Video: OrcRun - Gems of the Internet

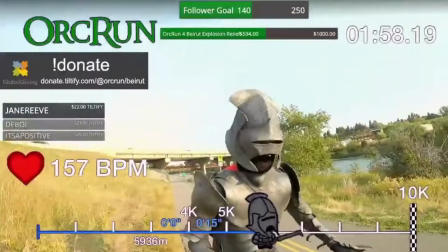OrcRun is a health and fitness channel on Twitch who runs 10Ks for charity in a suit of armor,
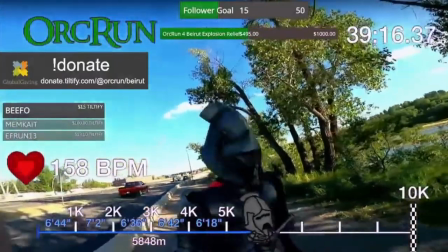uses programming skills and equipment make it possible for him to stream in high quality on the go with his specific setup,
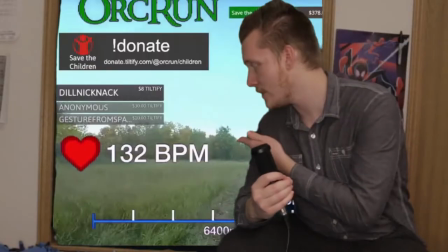has plenty of visually stimulating mechanics to the interface, treks in beautiful scenery to cinematic music,
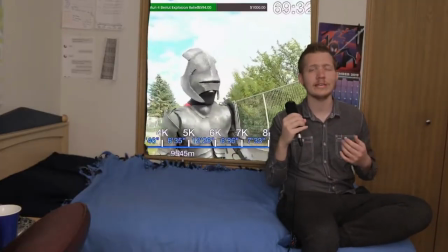interacts with the chat as well as other people in real life in a genuine and wholesome way, and a mysterious man whose faceless quest achieved him great success. Every detail in the stream is objectively detailed. Performance, programming, marketing, and feedback are all positive experiences for the most part.
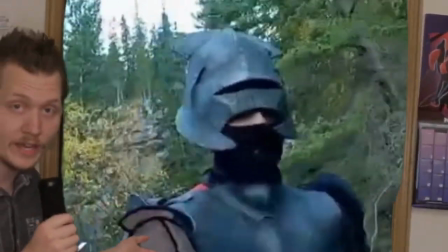Specifically, scenery keeps changing, the night suit draws you in, all of the overlay assets give you important information,
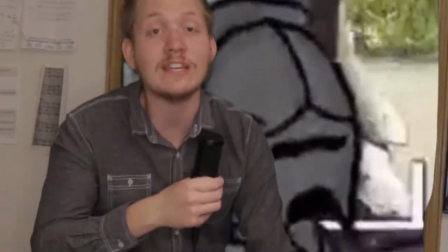the animations are looped but don't feel like it because of how perfectly it's integrated, the donation sound is a subtle hint slash reference that becomes so blatantly obvious once you realize it,
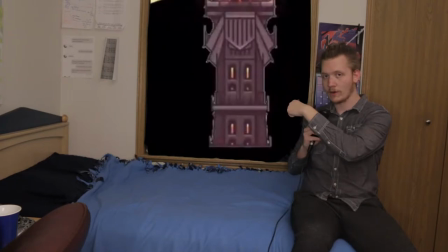and the detailed timeline from zero to tower gives an expectation of what's to come,
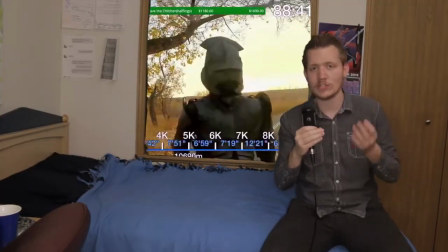creating a wholesome experience where you want to keep watching. In order to get to the end, one must start by immediately recognizing the orc armor.
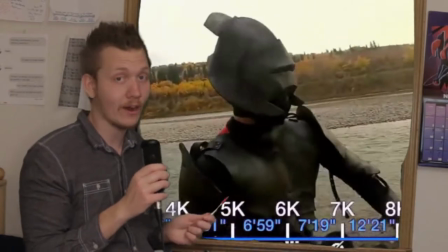Contrary to popular belief, it's not actually made out of metal. Rather, a suit made of foam and lined rubber. Custom made by an Italian. That's very insensitive.
Yeah, I got the armor.
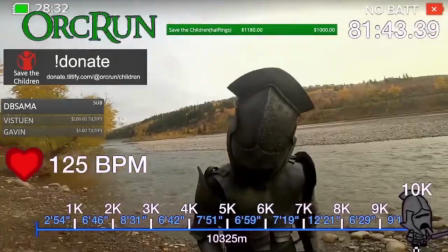It's actually custom made. Custom made from Italy. So I didn't make it myself. I thought it'd be kind of cool to do sort of like a bad guy.
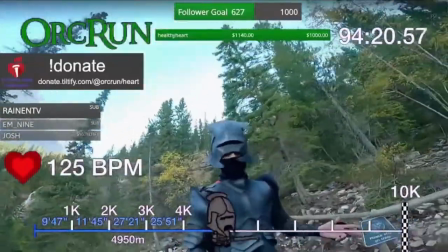And I do like Lord of the Rings. Good meme material. I get interesting reactions from people because they don't always laugh right away, but they definitely like react right away.
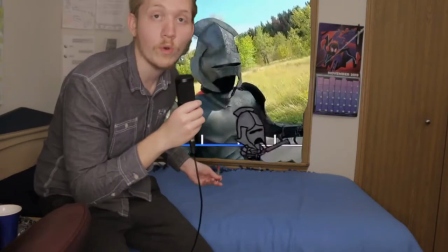Along with the suit of armor, he'll occasionally equip a sword, which is also made of foam,
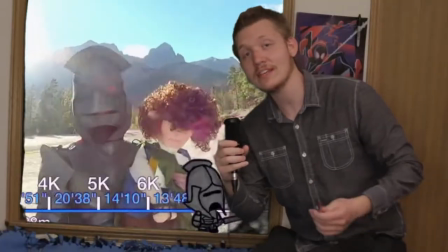a pip doll, or if he thinks it's gonna rain, an umbrella. On the back of the armor is where the magic happens. Using a MacBook and a backpack with not only fans turned on the way, but with an ice pack on it, which is connected to a mic below his eye. I probably shouldn't do that. Two phones with SIM cards, a GoPro, and an Apple Watch.
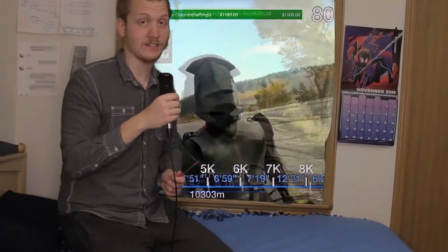He has the ability to adventure to distant lands. Oh, well, you only see the arm.
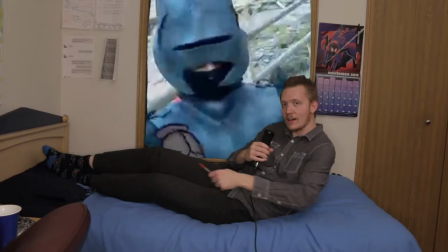I can't do it. My body is killing me. This is not working out too well.
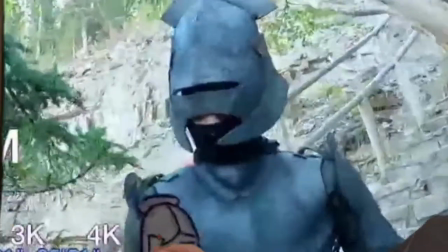Oh, well, you can only see his armor.
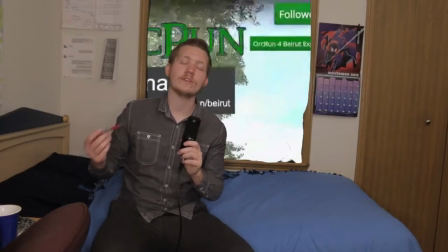Since the hidden technological tools are present, this leads to an interface experience where each individual integration is vastly important.
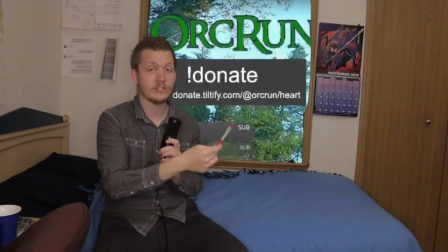The logo for obvious branding. Donation command, link, and charity of choice if one wishes to donate to the cause that he's running for.
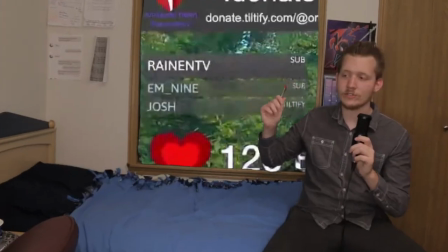Donation goal to show how much money he's raised for said charity. Basic Streamlabs integration overlay that every single streamer uses.
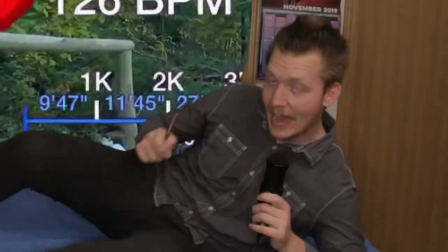Heart rate monitor that is actually accurate,
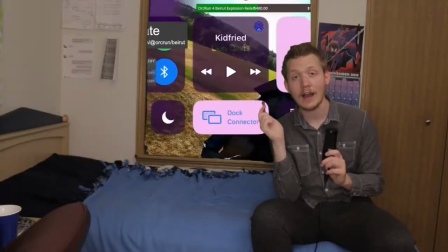made possible by his custom-made iOS app, connected to his watch.
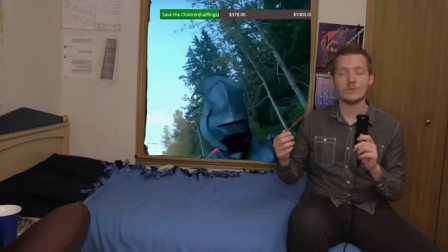Timeline, which not only shows how far he's traveled, as well as integrated animations for every time he passes a checkpoint,
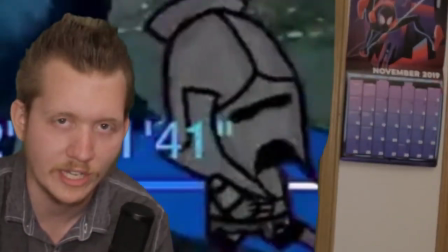but that a little animated loop of a knight is running across the screen, which is as informational as it is adorable.
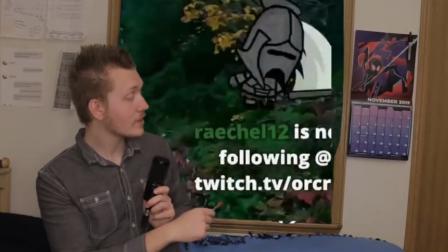Follower notifications shows the little guy swinging in great celebration.
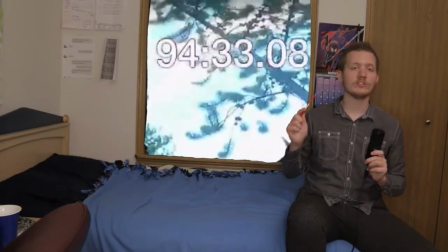Celebration screen for when he completes his run. Timer, which shows how long he's been running for and is longer than I've run in my entire life.
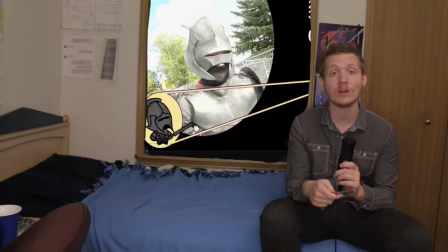While Orc runs, he'll activate what is called a ring run challenge, a minigame where he has to run to get to the tower. This simple addition to the stream makes it more diverse, entertaining, and exciting to see if he's gonna beat one of his best times. Different energetic music will orchestrate this performance,
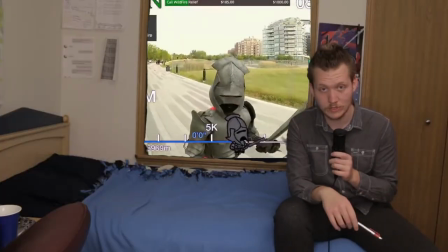vastly contrasting to the walking music, spurring him on towards the tower.
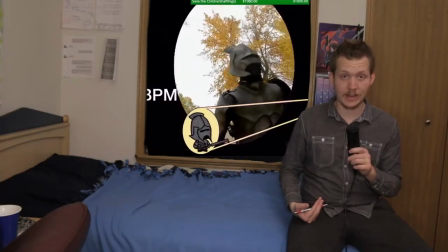During this time, if he's approaching the end of the 10K, it will show 10K on the tower.
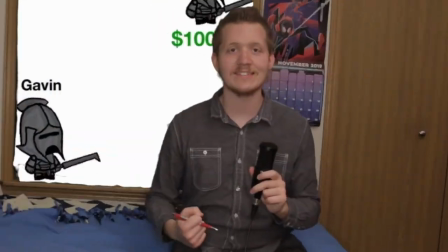After crossing to victory, the Orc March commences. Whoever the last 100 donors were, they appear as knights,